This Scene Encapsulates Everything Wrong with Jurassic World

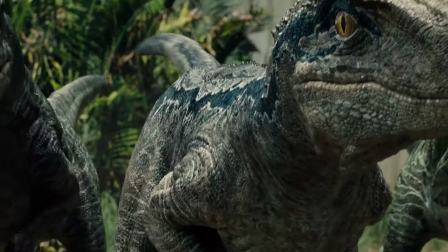244s
But in Jurassic World, we go back again to the movie's overall thesis that man controls the dinosaurs.
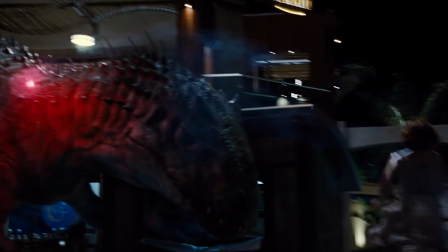251s
After Claire reaches the fight, she simply tosses the flare towards the Indominus Rex with the T-Rex immediately attacking the new creature.
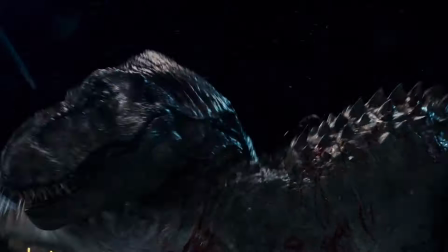258s
And that's simply just strange.
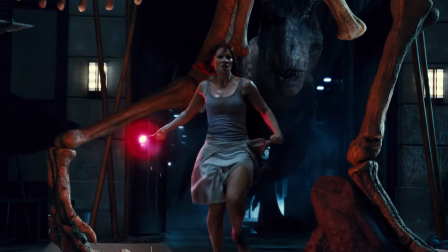263s
You could make the argument that the light of the flare illuminated the gene-spliced creature,
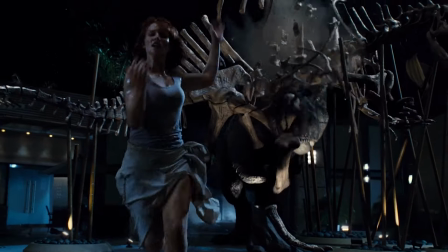268s
but then you're undercutting the idea that a Tyrannosaurus Rex had no idea this other creature was present.
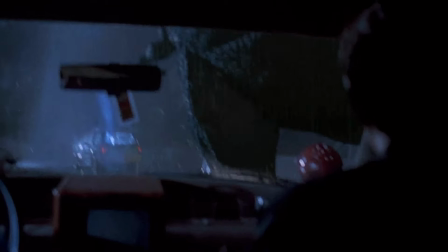275s
The movies had already established the T-Rex's vision was based on movement, so the light of the flare was really for naught.
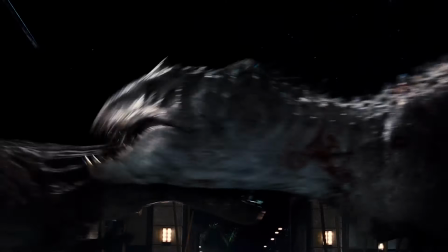282s
What really seems to be happening is Claire marking the target she once attacked. And again, the whole moment just feels off.
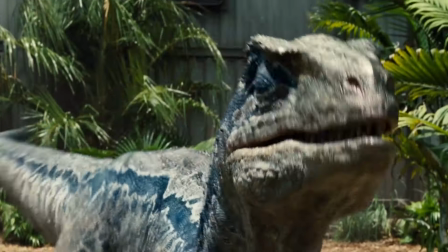293s
Whatever logistical shortcomings exist between Owen and Blue, there was at least a concerted effort to establish their relationship.
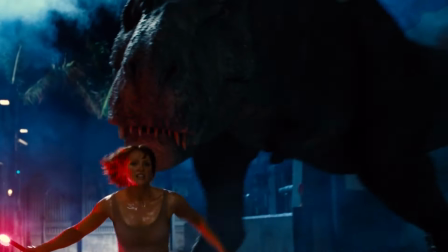300s
But here, we've been told nothing about the T-Rex being biologically predisposed to bright lights or some animalistic feud.
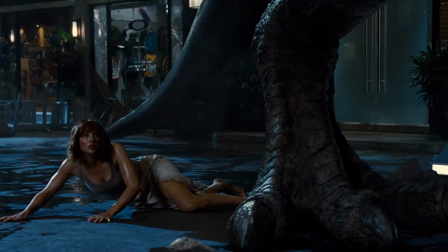308s
We're simply left with the idea that her wanting Indominus Rex attack equals the T-Rex doing her bidding,
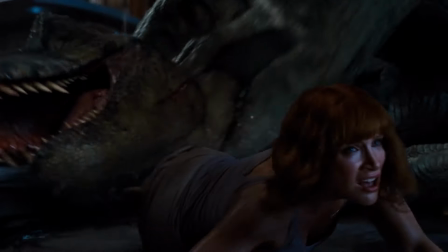314s
and that sideways logic of humanity's once trumping biological nature or simple storytelling beats permeates this entire sequence.
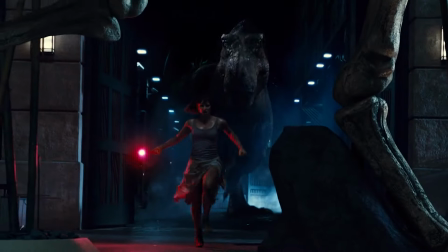322s
When the high-heeled Claire sprints away from what we have been told in earlier movies was nature's perfect predator,
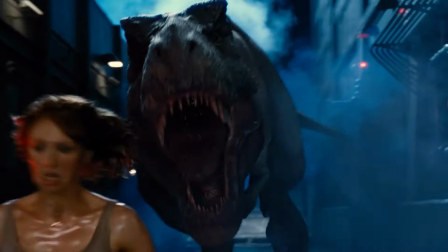328s
there's never really a sense of dread that something may happen to her. She wants to guide the T-Rex to the fight, so she will.
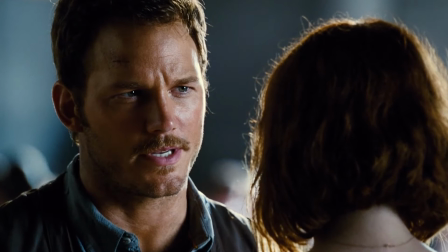335s So what do we do now? Probably stick together for survival.
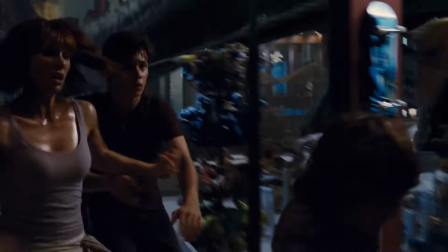343s
And while there's nothing wrong with main characters surviving until the end, there should always be story-based reasons they do.
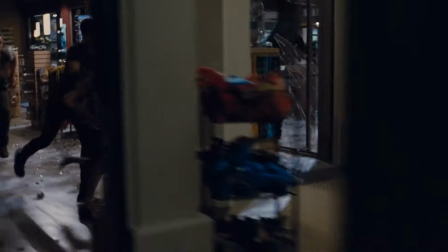350s
Without any sort of real danger for our main characters, there's no threat or danger either, which means no tension and no engagement on our end.
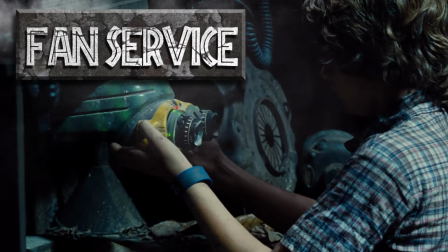358s
But Jurassic World goes out of its way to repeatedly give us fan service instead of subverting our expectations of what a Jurassic movie can be,
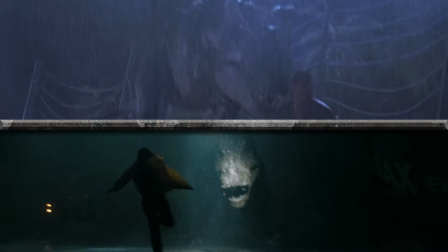366s
which is another harbinger of things to come with Jurassic World's franchise.
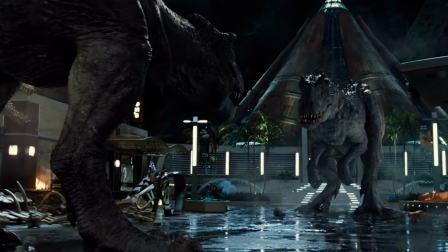370s
This scene is indicative of the franchise's obedience to fan service and outright refusal to subvert our expectations.
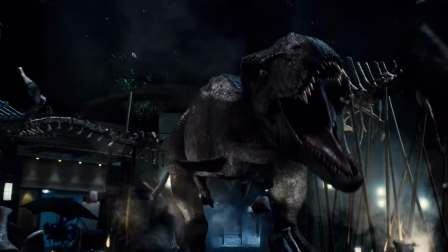377s
There is a dead set idea that the T-Rex becomes not just a force in the movies, but its hero.
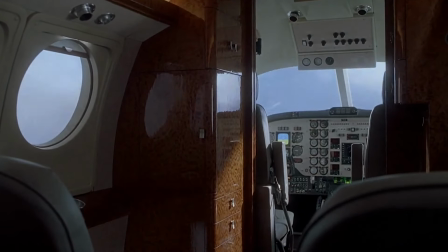383s
Whatever shortcomings the original sequels had, and there are plenty,
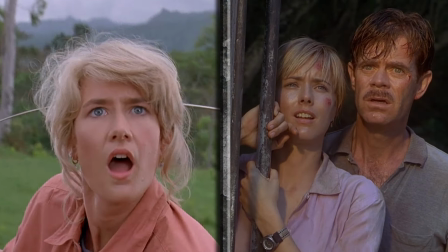387s
they weren't necessarily as obsessed with simply hitting the high notes of the first movie.
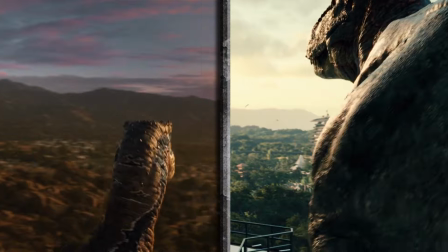396s
And it's not just the story beats, it's the visual motifs. Jurassic World and its subsequent sequels replicate these images again and again.
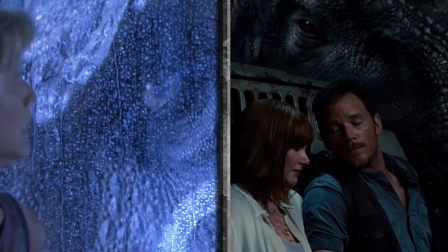404s
From falling banners, dramatic helicopter entrances, to looming T-Rex heads, the Jurassic World franchise is dead set on mining our nostalgia.
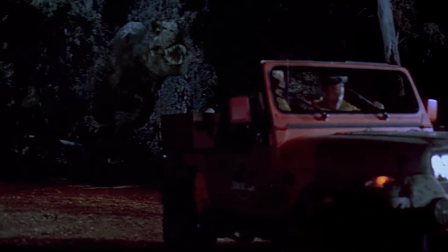413s
In their childhood fracking, though, they undercut why the T-Rex was so important in the first place.
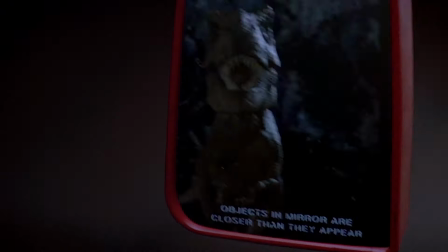419s
It's not simply because it looked cool, it's because it made sense.
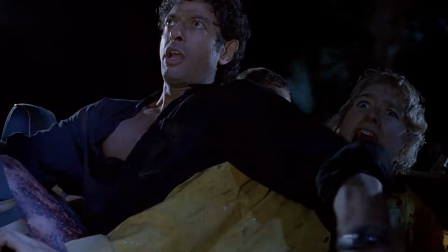423s
Throughout the original film, the T-Rex is almost a horror villain, something unknowable and unpredictable stalking the shadows,
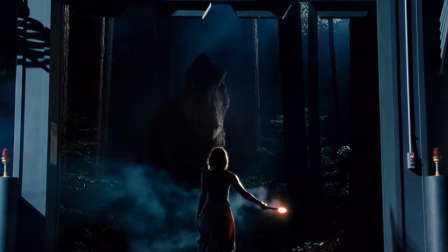430s
but this scene specifically tells us the T-Rex is known and controllable.
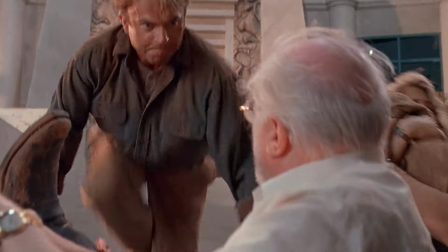435s
While Jurassic Park gave us scientists and eccentric dreamers using their wits to survive,
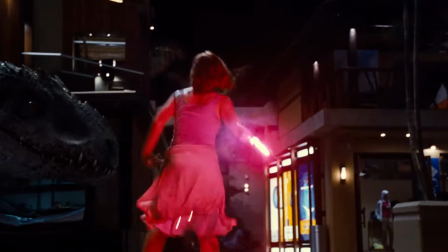440s
this scene tells us those same obstacles can simply be overcome with a road flare.
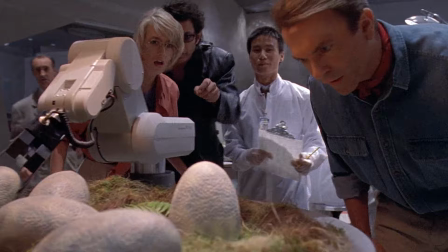445s
It's not necessarily a bad movie once we separate our childhood love of the original, and that's all right.
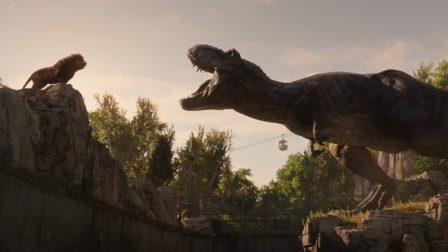451s
The things we love withstand time. No matter what new iteration of a franchise resurfaces, the original still lives in our hearts.
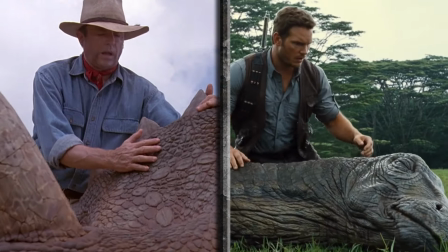458s
But again and again, so many filmmakers and studios insist on refilming what are essentially highlight reels with new actors and special effects,
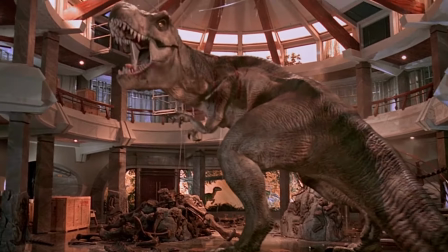466s
all the while not understanding what made us fall in love in the first place. So what do you think?
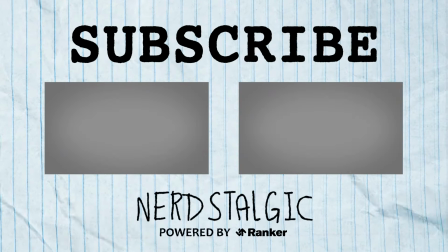472s
Are there any relaunches or sequels that instilled you with a sense of awe? Let us know down in the comments below. And as always, thanks for watching Nerdstalgic.